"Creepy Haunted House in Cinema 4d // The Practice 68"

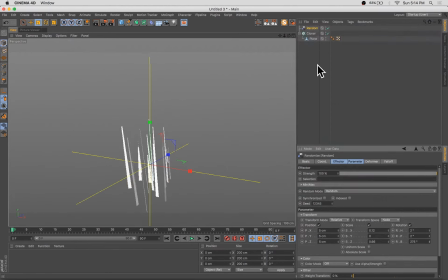9:03 Very, very simple plane inside of a cloner with some random applied to it, just to get a little bit of grass.
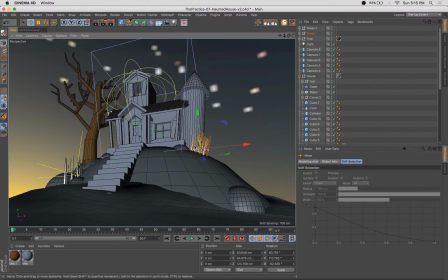9:12 Because, you know, there's the ghosts in a haunted house don't neatly maintain the lawn, right?
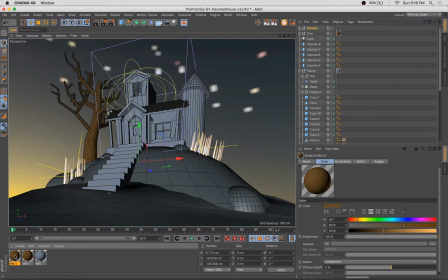9:18 So we want some overgrown shrubby stuff here.
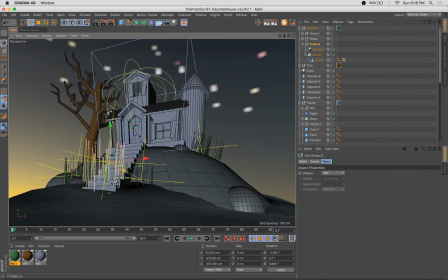9:22 And we can also create a sense of depth by adding some stuff to the foreground here.
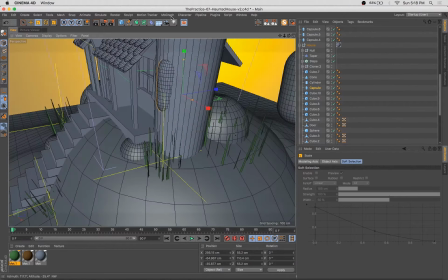9:38 Make a little window in this tower.
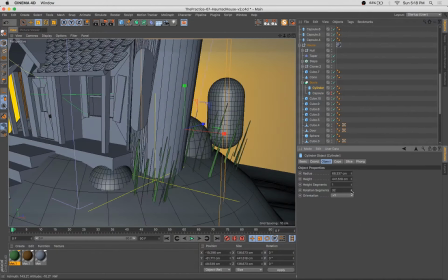9:43 I just used a capsule there, made sure I had enough subdivisions in the tower to get a nice clean boule or boolie.
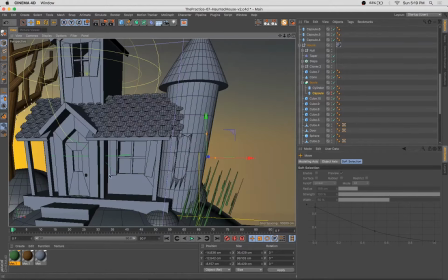9:51 How do you guys pronounce that, boule or boolie?
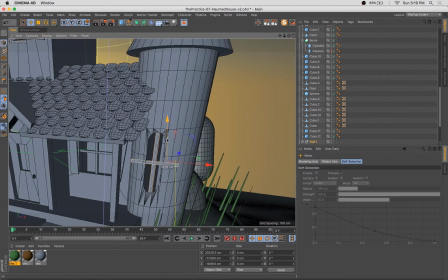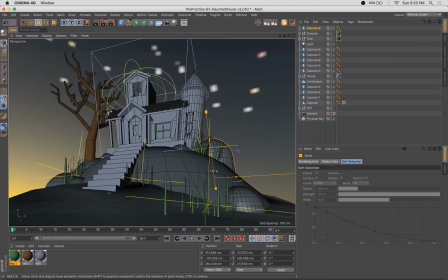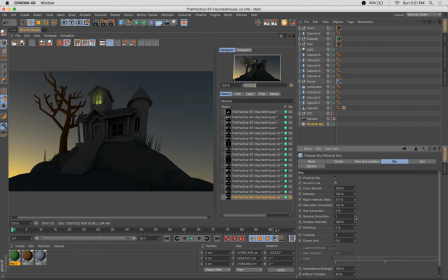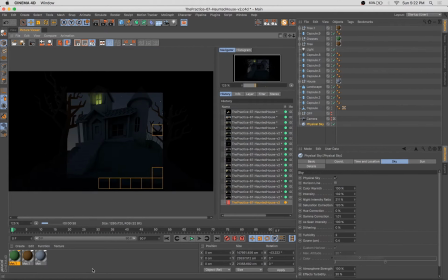10:19 And you'll see in a lot of these test renderings, I'm trying to find the right balance between having enough lighting in the sky object and also
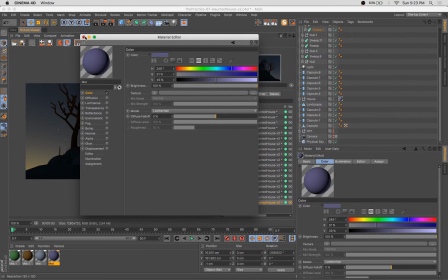10:29 having it feel dark enough, right?
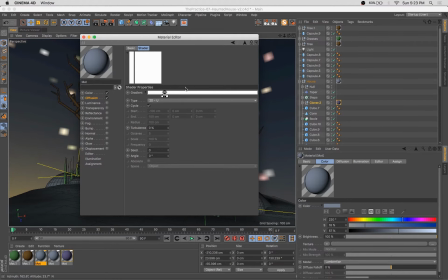10:31 So we wanted this to look dark and feel kind of creepy, but we also want to have enough light so we can actually see the item.
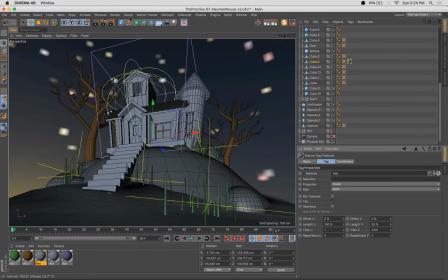10:39 And ultimately, I wind up going in and adding another spotlight here, which I sort of turn down and have kind of subtle and make kind of a purple color,
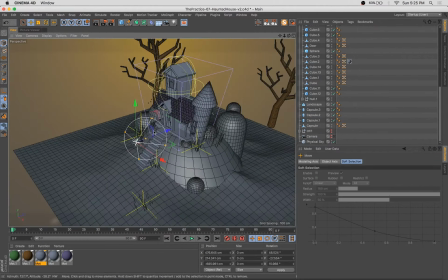10:49 which gives us a bit of edge lighting on the house and helps create a little more mood and also makes some of the geometry
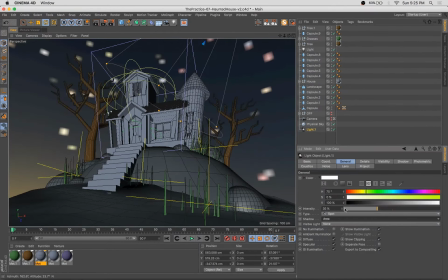10:55 that we've worked so hard to model visible, which is important. Got to strike that right balance to get the mood. What I've also done is used a gradient and a really thin strip of black
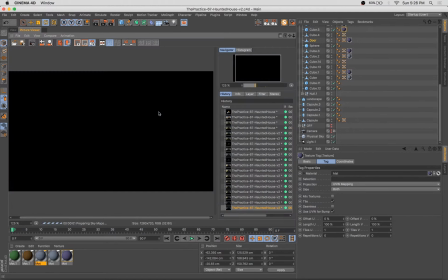11:07 to a new material which has a diffuse channel applied.
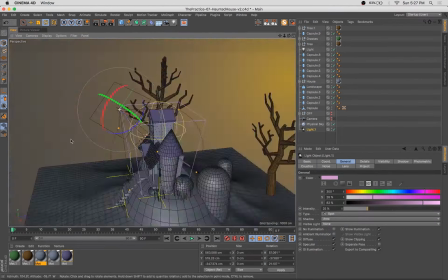11:11 And that's, you know, a way to make some subtle detail in the surface of the house here, almost like some shingles.
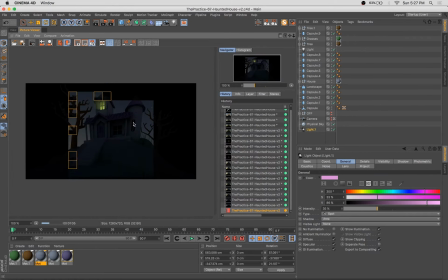11:18 Or not shingles, what are they called? Siding.
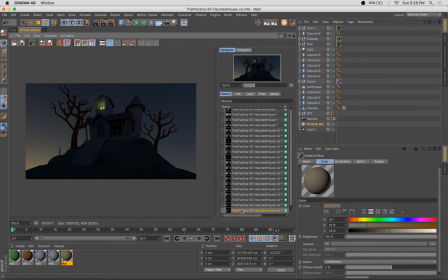11:25 See there, we've bumped up the lighting a bit, and that looks good, but I think that's a little bit too bright.
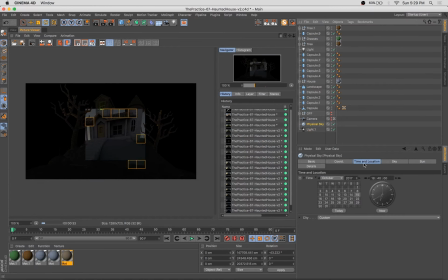11:30 Want more of a nighttime feel. So then we make it a little later and a little darker, and we pump up that purple light, and we're getting closer. Now, inside the sky object, there's a lot of little settings you can tweak to fine-tune some of this stuff.
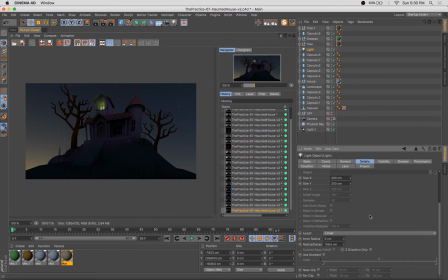11:47 You know, I was messing with the saturation adjustment.
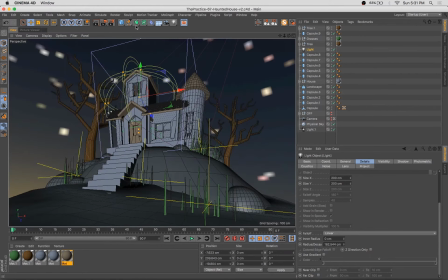11:53 I was messing with, it's called the...
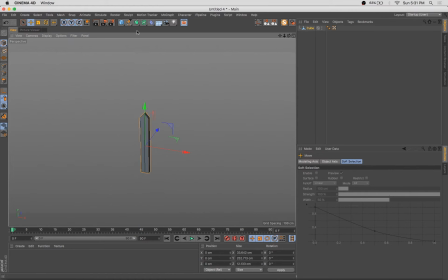11:58 the name's escaping me, the nighttime balance, stuff like that. There's just a gang of different knobs you can twist there to get the desired result.
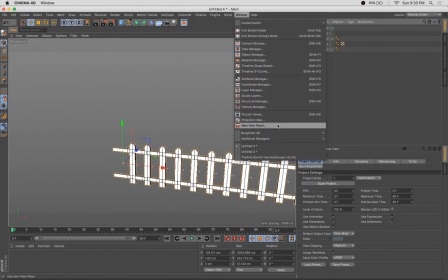12:11 And to be honest, I'm not sure what exactly each of those knobs does specifically, but you just sort of,
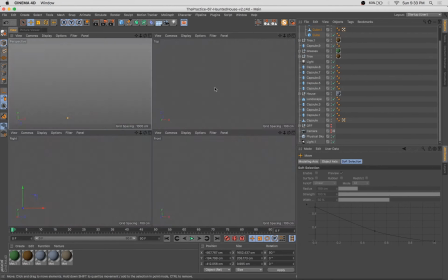12:17 at least I do, I sort of tweak and push and pull and do a couple tests until I get something that's looking right.
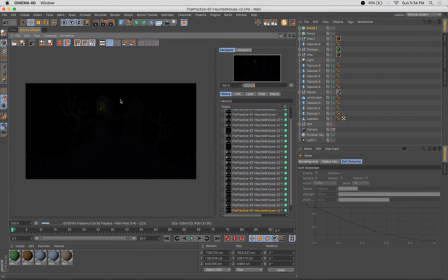12:24 And so the final bit of modeling detail here, or close to it, is this picket fence around the edge.
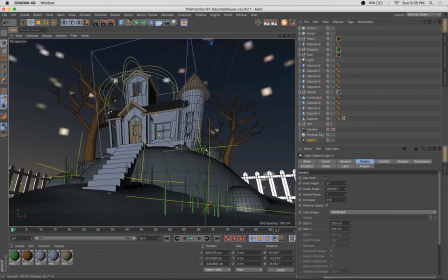12:30 I still felt that the bottom edge of the composition was a little bit plain and needed a bit of detail.
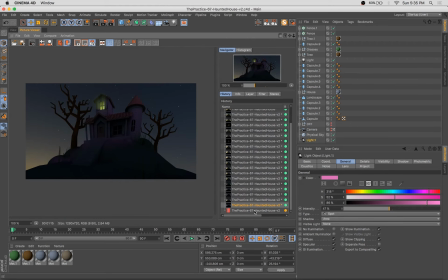12:36 And it also gives you a sort of a sense of scale.
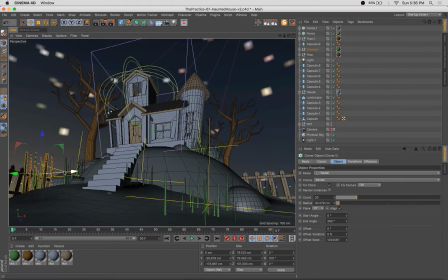12:42 So I liked what that picket fence added.
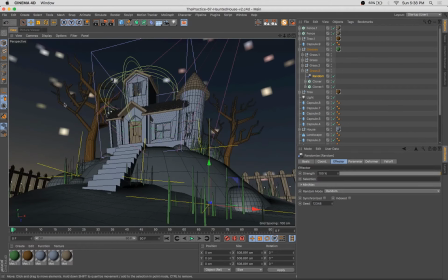13:04 Here what I'm doing is just adding some really simple cube primitives and just tweaking their placement and really making a broken siding kind of look on the side of this house. It's still looking a little bit too clean. I wanted to kind of beat it up and make it look weathered and dilapidated.
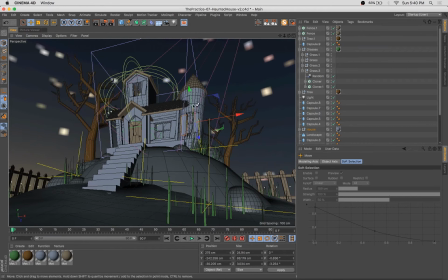13:24 And adding these little cubes around helps to do that.
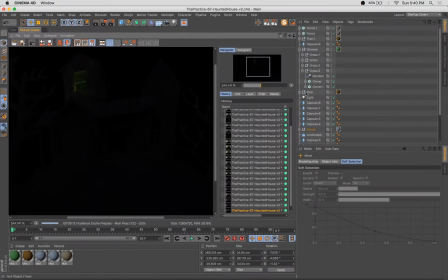13:28 I think I go a little further than what we have here and continue to add those because I was pleased with the effect.
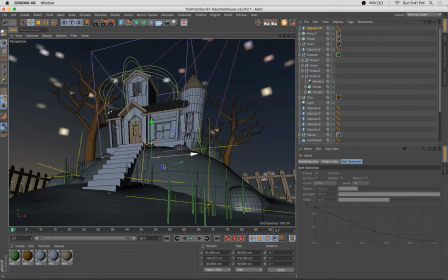13:34 So just, you know, tweaking some final details here, but at this point I'm fairly satisfied with the composition and the overall model. The lighting is getting much closer. So we're narrowing in on it.
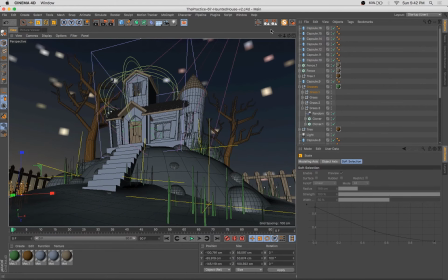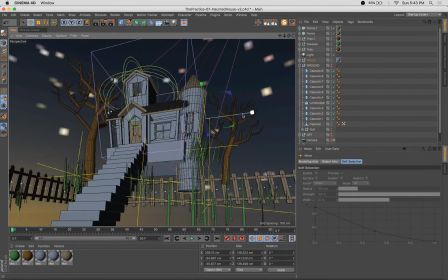13:55 Throw in some quick texture on the lawn here.
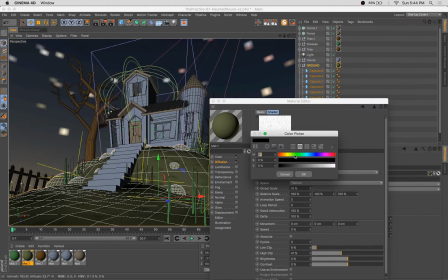13:58 I realized it was totally untextured, so I think what I do here is just sort of a olivey green as if it's burnt out grass,
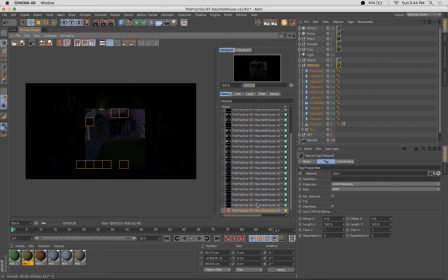14:06 and just a bit of noise in the diffuse channel,
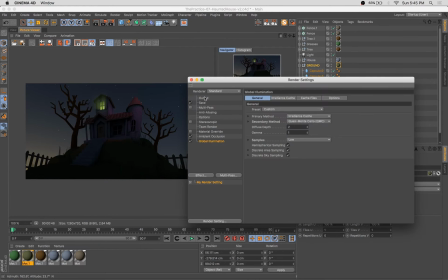14:10 just so it's not totally flat, just so we've got a bit of dimpling and roughness there, like a lawn would be.
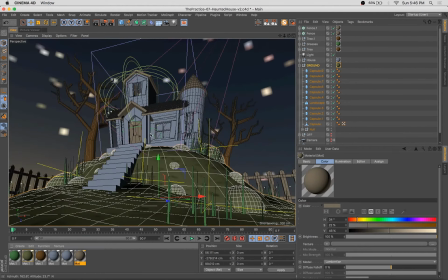14:19 And we're adding a few new colors to the house here, because it's feeling a bit one note, a bit monotone. You can see even just with those color additions, we're starting to get a lot closer.
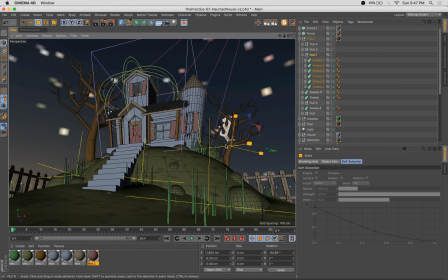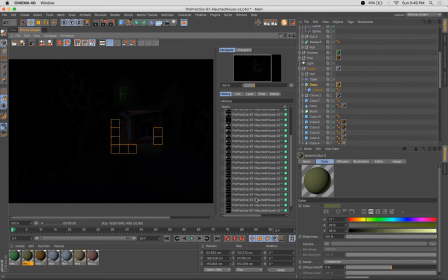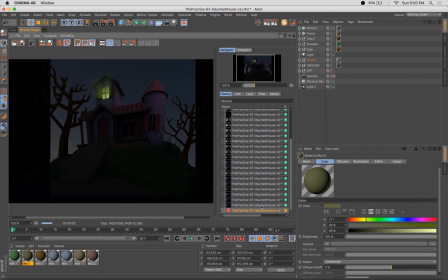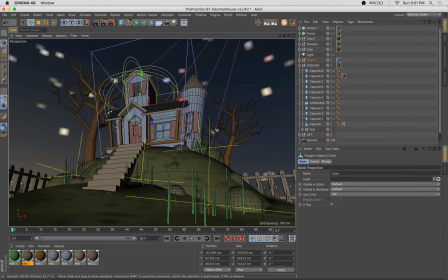15:13 Here we go, that last sort of bit of detail here in the siding. See, I changed the angle on that roof a little bit.
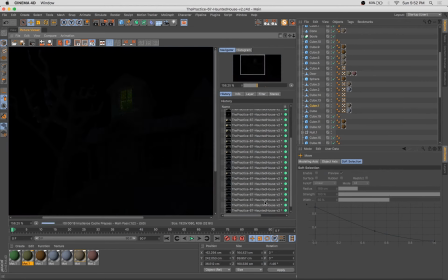15:26 I'm just going through and kind of tweaking a few things here and there. And then here at the end,
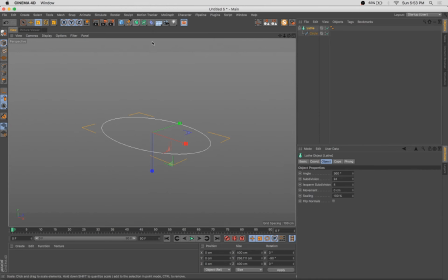15:31 I sort of had an idea for a last little bit of detail that might make this thing extra creepy. So what I'm doing here is I'm using a loft NURB and some circle splines to create a sort of silhouette shape.
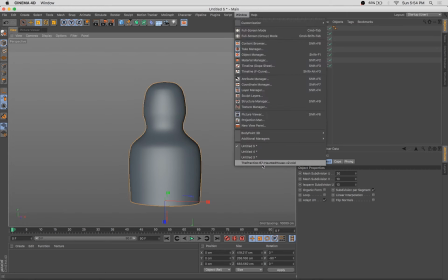15:45 I decided that this house would be even creepier if there was some sort of figure standing in the window above.
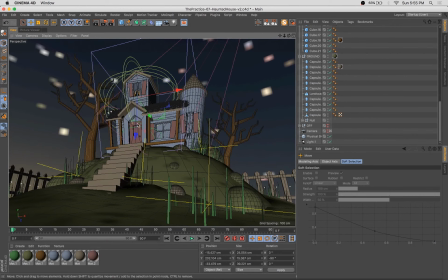15:54 So we're going to try that out.
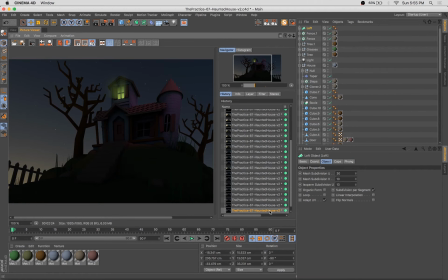15:59 You can see how that bit of detail adds to the house and makes it feel a bit more weathered and worn and old.
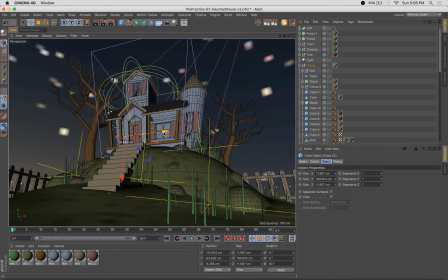16:08 Angling some of that stuff so it looks broken and in disrepair. Doing the same on the tower.
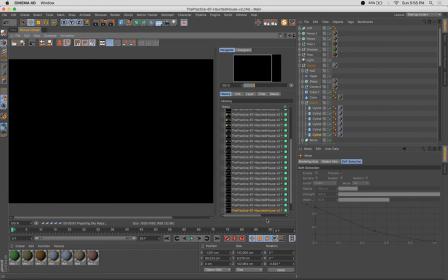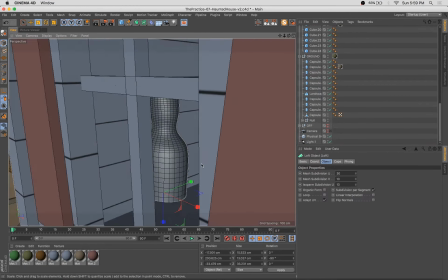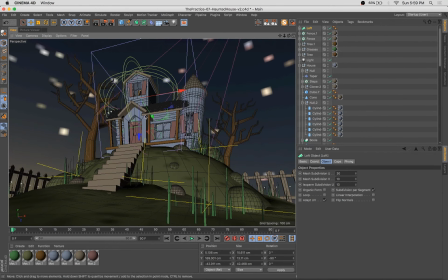16:37 Wasn't 100% sold on the position of that guy, so I tried him in a different window.
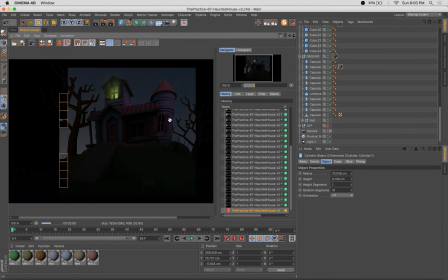16:47 Felt a little too small in the first rendering, but getting there.
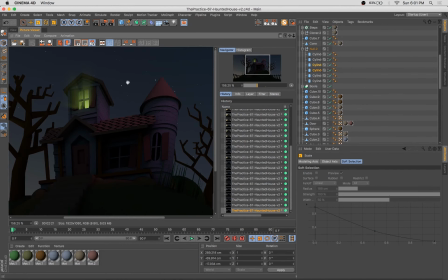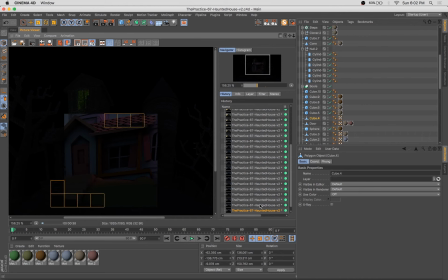17:00 Now, much more satisfied with the overall feel of this house. Now that it has those sort of additional details in the siding and in the shutters.